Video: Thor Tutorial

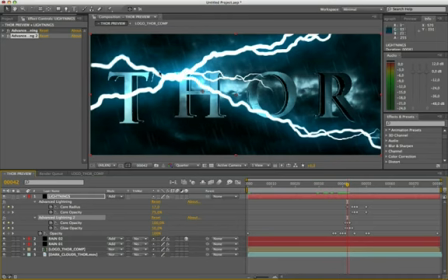It's always very interesting to see that, with the use of frames with fast changes from 0 to 100,
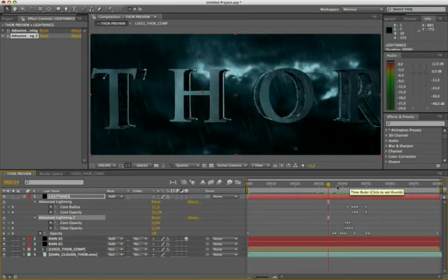on core, radius and opacity glow, you create amazing results and very reals.
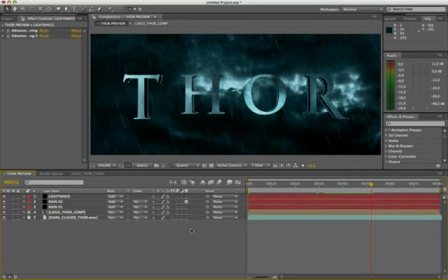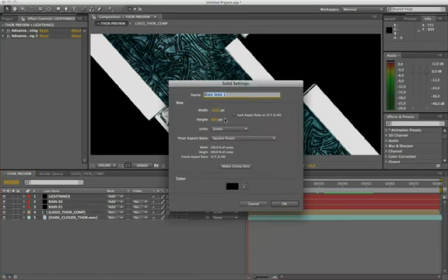Insert a new solid white halo clouds with the same preset.
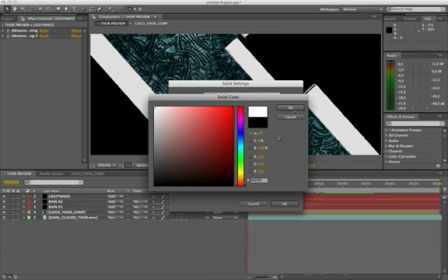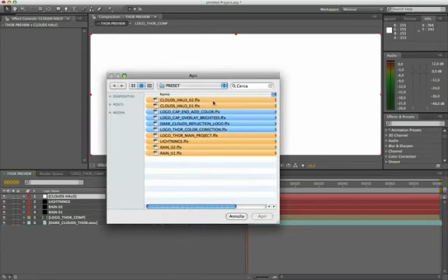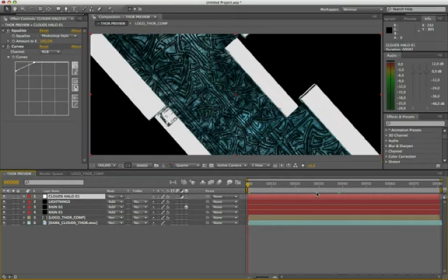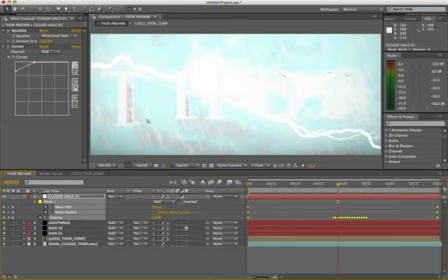In screen mode, the technique to replicate a storm is simple. When the lightning is at the maximum of its power, is accompanied with an alternating very white glow.
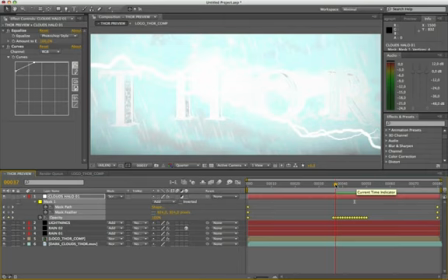In this case I used equalize and curve effect to get on the base color of the clouds, the presence of white emphasis on the scene.
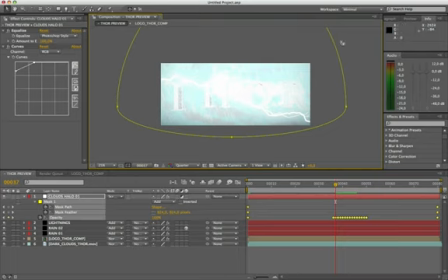As we can see, I applied a round mask, where in the part bottom, the feather value to 924, softens the presence of the white color at the bottom.
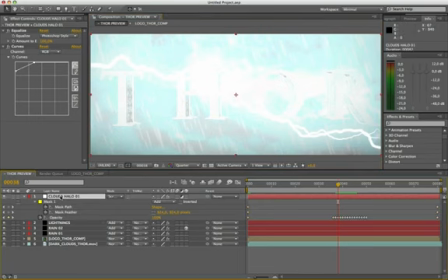We insert the last halo clouds presets on duplicate layer.
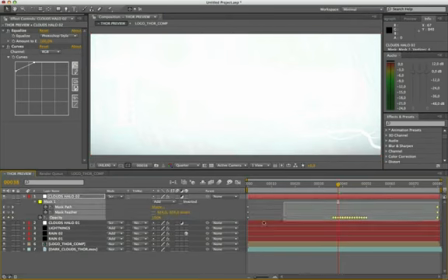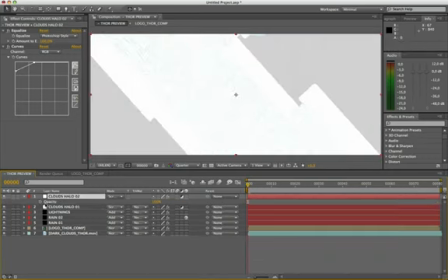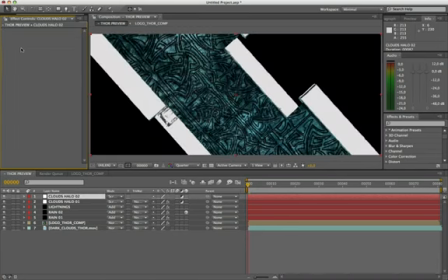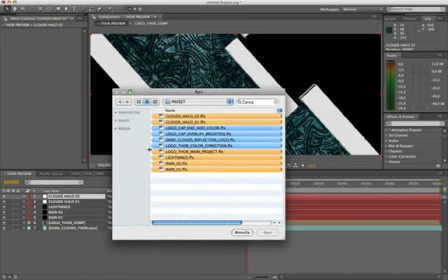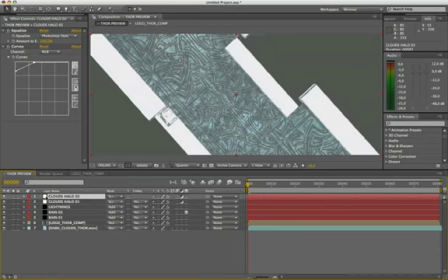Although this preset is similar to the first, but with alternating keyframes compared to the first.
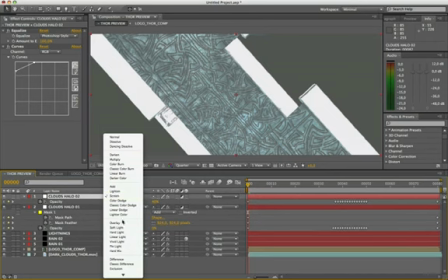If we set the layer from screen to overlay mode,
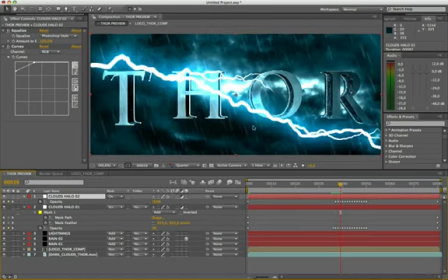wow!
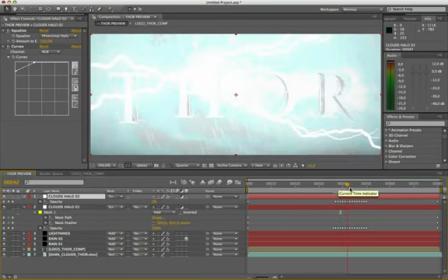When the first white halo fades, appears that the second by an effect of brightness and color, this mix makes it fabulous.
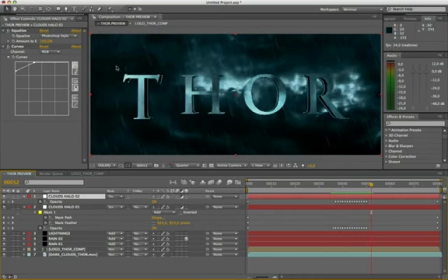Apply this technique on the other skies with storms rain, the result will always be amazing.
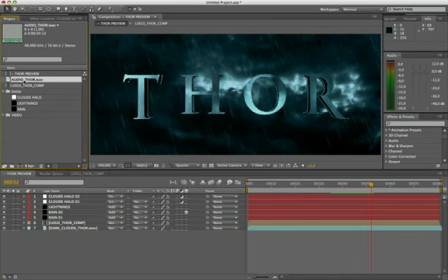Insert the audio file and view a quick render result.
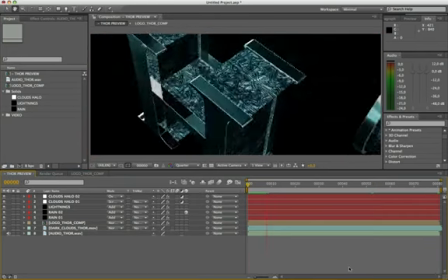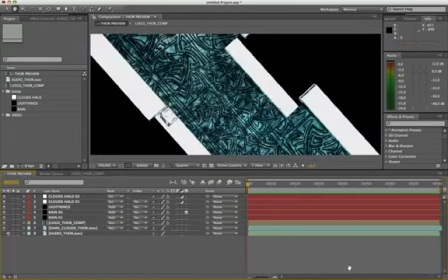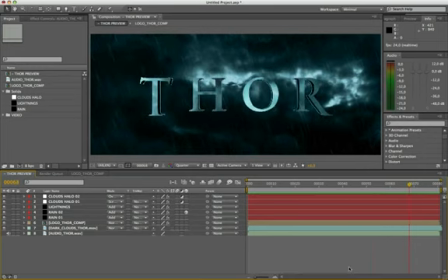I love it, epic dark. Proceed with the final rendering.
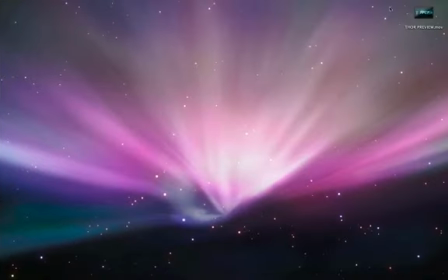This is our final result.
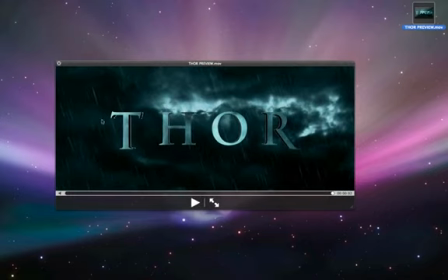The final look is incredible.
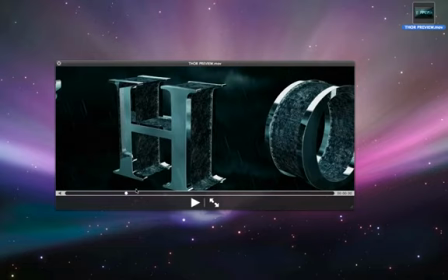We have emphasized all the details of the logo, and that to say for the background, perfect for this style of animation.
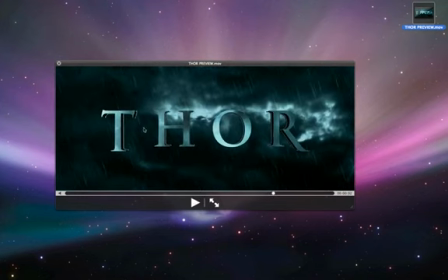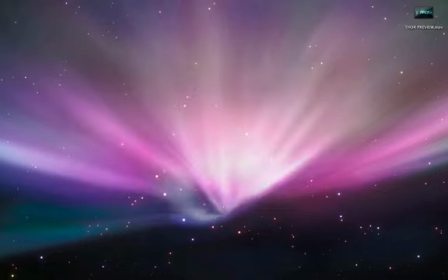I remind you the next appointment for the realization of the movie title, The Avengers.
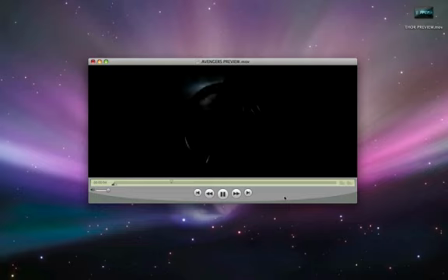To fight the foes no single superhero could withstand. On that day, the Avengers were
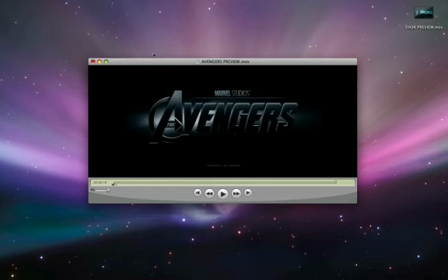born.
Another animation not to be missed. I hope this tutorial has been to your liking.
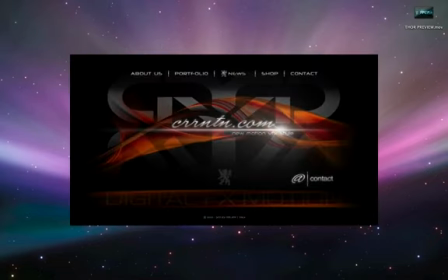By Antonio Seri from CRRNTN.com. Cheers.